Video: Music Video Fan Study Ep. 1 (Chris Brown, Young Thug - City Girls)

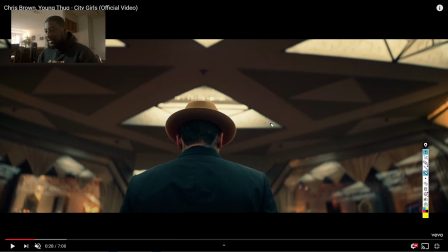(3:27)
don't think that there's anything extra into the scene that the cinematographer would have had to account for or try to bring on his own I think it's just really the location I mean you get a fire location you ain't got to really worry about too much
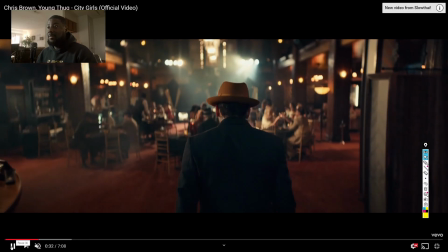(3:42)
all right pause it here as you
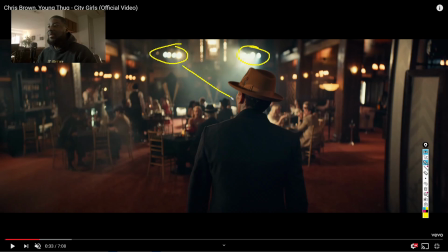(3:48)
can see you got the practical spotlights in the back shining down creating these beams of light right up in here you can tell that they definitely use like good bit of fog and haze for to get those shafts of light for the shine down create that atmosphere whatever
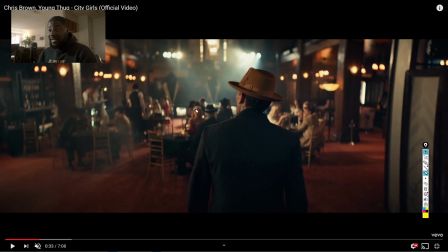(4:06)
this is or maybe these spotlights are hitting the people right here on the back just kind of creating that edge light right back up in here let me draw it for you like edge light hitting them here hitting them here back light on her lit right up in here so
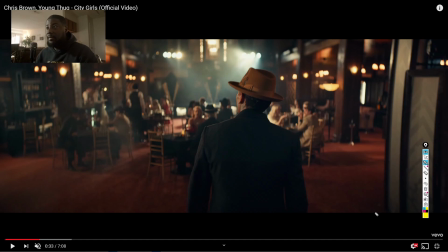(4:24)
yeah i'd imagine it's coming from these practical beams that's shooting down right up in here if i was trying to recreate that i mean first off it'll be securing like a fire location like this you know on some of the budgets that i'm working with i may not be able to do that
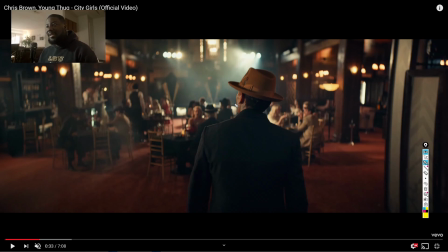(4:40)
you know but just say if i got the location i'd probably have to sit like an aperture 300d with um like with the fresnel attachment like if i can afford four of them for the shoot that day i maybe bring two right up in here two right up in here shine them down
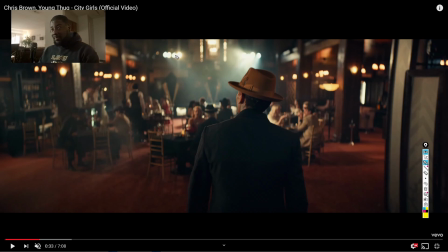(5:00)
in this x pattern and hopefully kick maybe this one up to where you can maybe catch these and then these over here is going to catch these lights right up here on these shoulders and
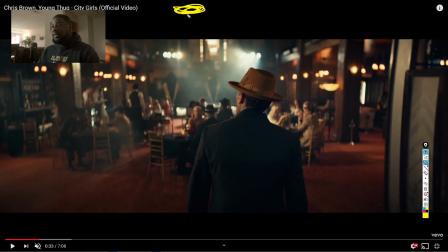(5:15)
as far as chris brown we probably have something like up here shining down because you can see we still got like a little hard edge on them right here on the face and a little hard edge right here on his shoulder so i'd imagine they probably got something like above the camera like
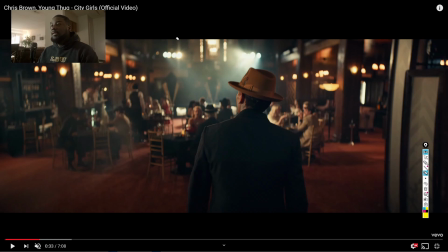(5:31)
probably on the balcony if it wraps all the way around just kind of shining down but i'm gonna spend too much on this part right here just move forward let's see what we got these
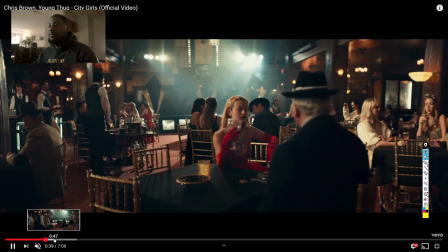(5:44)
beautiful shots with the slow pan yeah
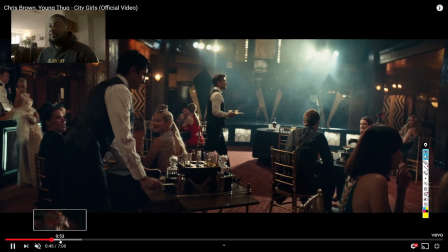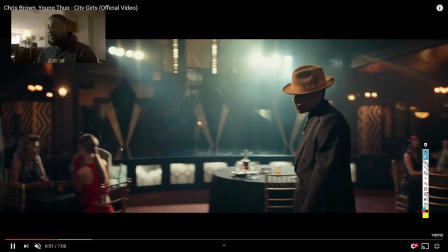(5:56)
it's definitely those lights that's creating those hard edges on these people chris brown come around he got the hard edge on him
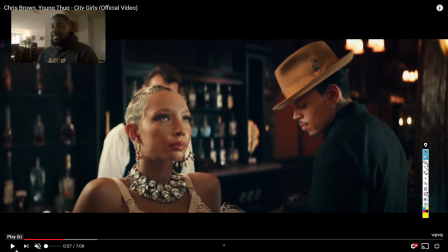(6:02)
then he walks up to this bad chick and it's like what's
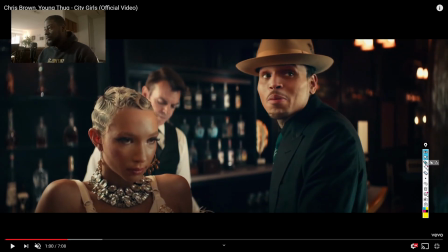(6:10)
up la mom all right right here i'd imagine right here camera left probably a false light some diffusion right in front of it shining giving her this little
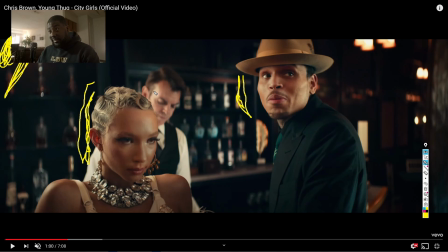(6:26)
glow right up in here and him right in here as you can see kind of kicking off his head it's probably not as diffused on him but it's the same light for us i'm thinking that's lighting up him in the back and then there's going to be another light right up in here and
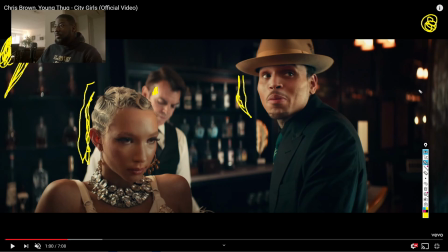(6:43)
it's not behind chris brown it's going to be more it's closer to the camera because it's giving her a nice little soft bounce and it's giving him this soft bounce right up in here so her and him you can see that there's a light probably close to the camera on Chris Brown's backside
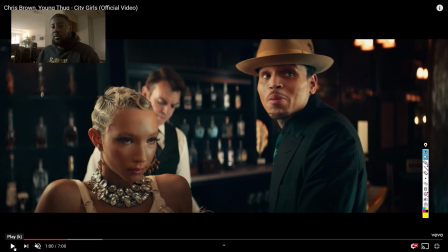(7:02)
that's giving that all right let's move forward a little bit we got all right
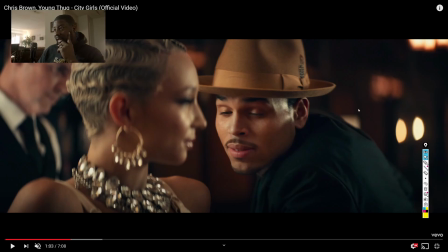(7:12)
I'd imagine the same lighting setup just a different angle and you can see just due to when you change the angle like how it's hitting Chris Brown how before it was more so on his side now it's more so behind him so it's giving more of a hot light right here on the
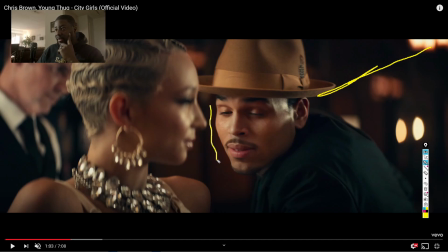(7:27)
side of his face but still same soft light here and more harsh on her face right here probably from this same light that's acting as a kicker on him and now on her and this soft light here acting as her back light but it's acting as his key light but it's a much
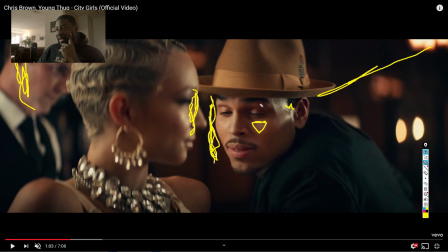(7:46)
softer light on this side and you can tell how it's kind of giving this little triangle right here that is like right above his nose but yeah it's a fire shot though well let's move forward
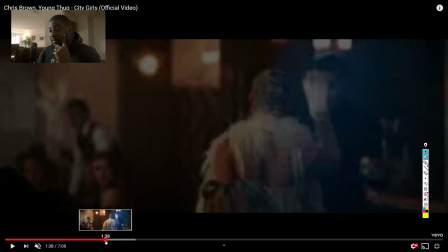(8:01)
all right i'm gonna be talking to this chick forever we got that oh what if this
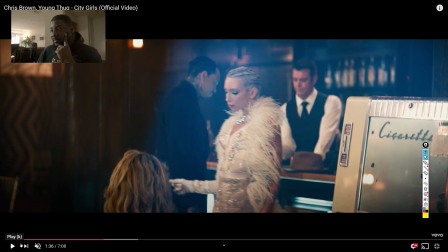(8:08)
blue lens flare i imagine it's probably it's either a lens flare from one of the lights that's on that balcony that's shining down one of those hot light spotlights or it's fake it's probably like fake lens
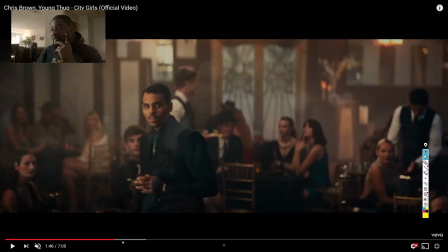(8:22)
flare just to add some little interest to the scene skip forward chris brown right up in here and
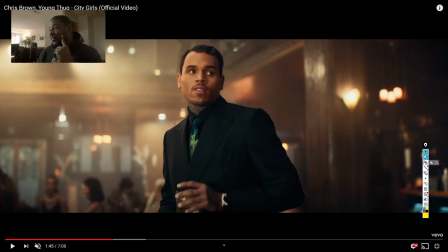(8:29)
let me do a close-up right here that's a fire shot right here definitely got a light off camera i dread too close to it what's the point but yeah okay definitely a light off camera right here with some
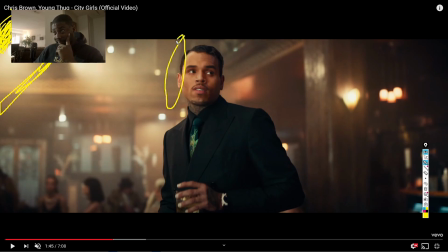(8:48)
diffusion giving it soft glow on his face right here and we got another light like all of these lights right here are a like 3200 kelvin maybe 4000 kelvin it's more close to a tungsten light but like you can see some blue right in here let me erase it so you can see
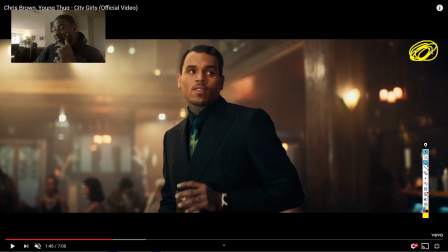(9:06)
it but like some blue right up in here where there's some daylight panel that's kind of kicking off his face right up in here for the give day but overall it's a beautiful thing though
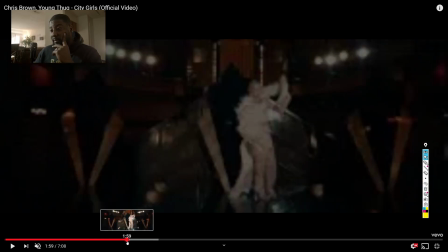(9:22)
skip forward a little bit okay
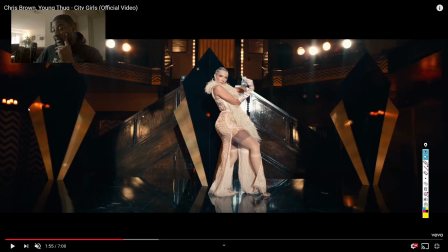(9:27)
we got shorty on stage um i mean i think this go really without telling the spotlights shining down pretty much giving her all glow no shadows hitting her from every angle probably got some more spotlights behind the camera like above this same area right here just shining
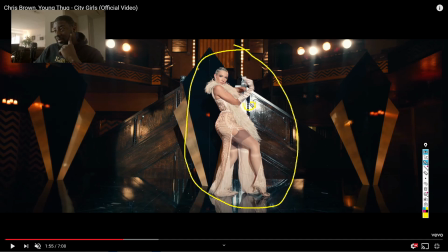(9:46)
on on her frontal but like it's real hot up in here so you can tell they're not diffusion at this just spotlights so let's move forward and i'm gonna play it a little bit
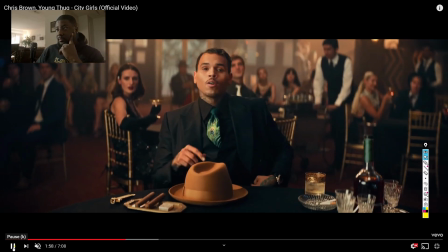(9:58)
see we got okay a
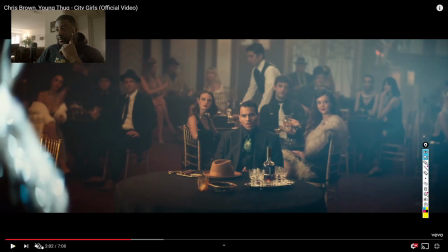(10:03)
little performance scene for her all right let's skip forward
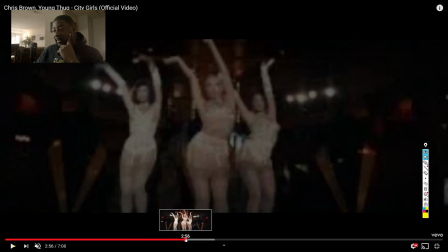(10:09)
don't want to get copyright flagged all
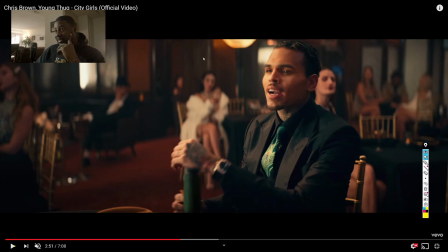(10:14)
right chris brown sitting at the table pretty much still the same exact lighting setup you know diffusion here soft light coming from above camera hitting them directly from the side camera shooting into the shadow side so
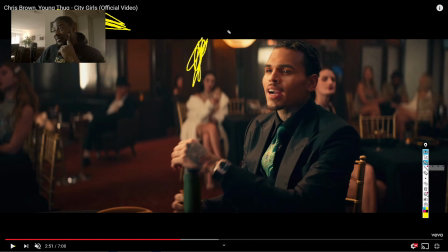(10:28)
you know we got that little backlight almost on them it's like um what they call it a three quarter backlight and we're shooting to the shadow side whatever's hitting him imagine hitting her and her it's probably just one big light for us if i was doing it i'd
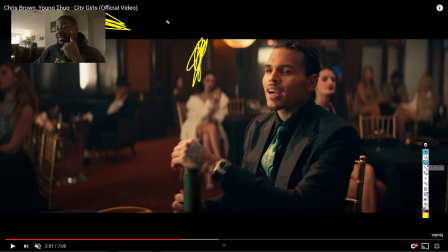(10:46)
probably say like an aperture 300d like shining right into some diffusion material right up in here i really wouldn't worry about blocking it off because it's not like it's white walls or anything like that it's all wood walls so it's not really going to reflect a whole lot of light even though you know catching some reflection here some reflection here but overall it's not doing too much
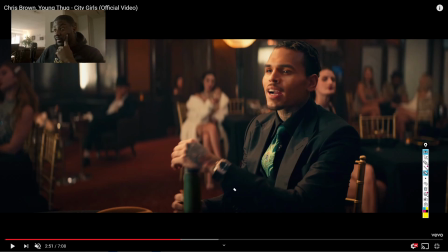(11:07)
and especially in the gray you can just pull that wood down real quick we're going to move forward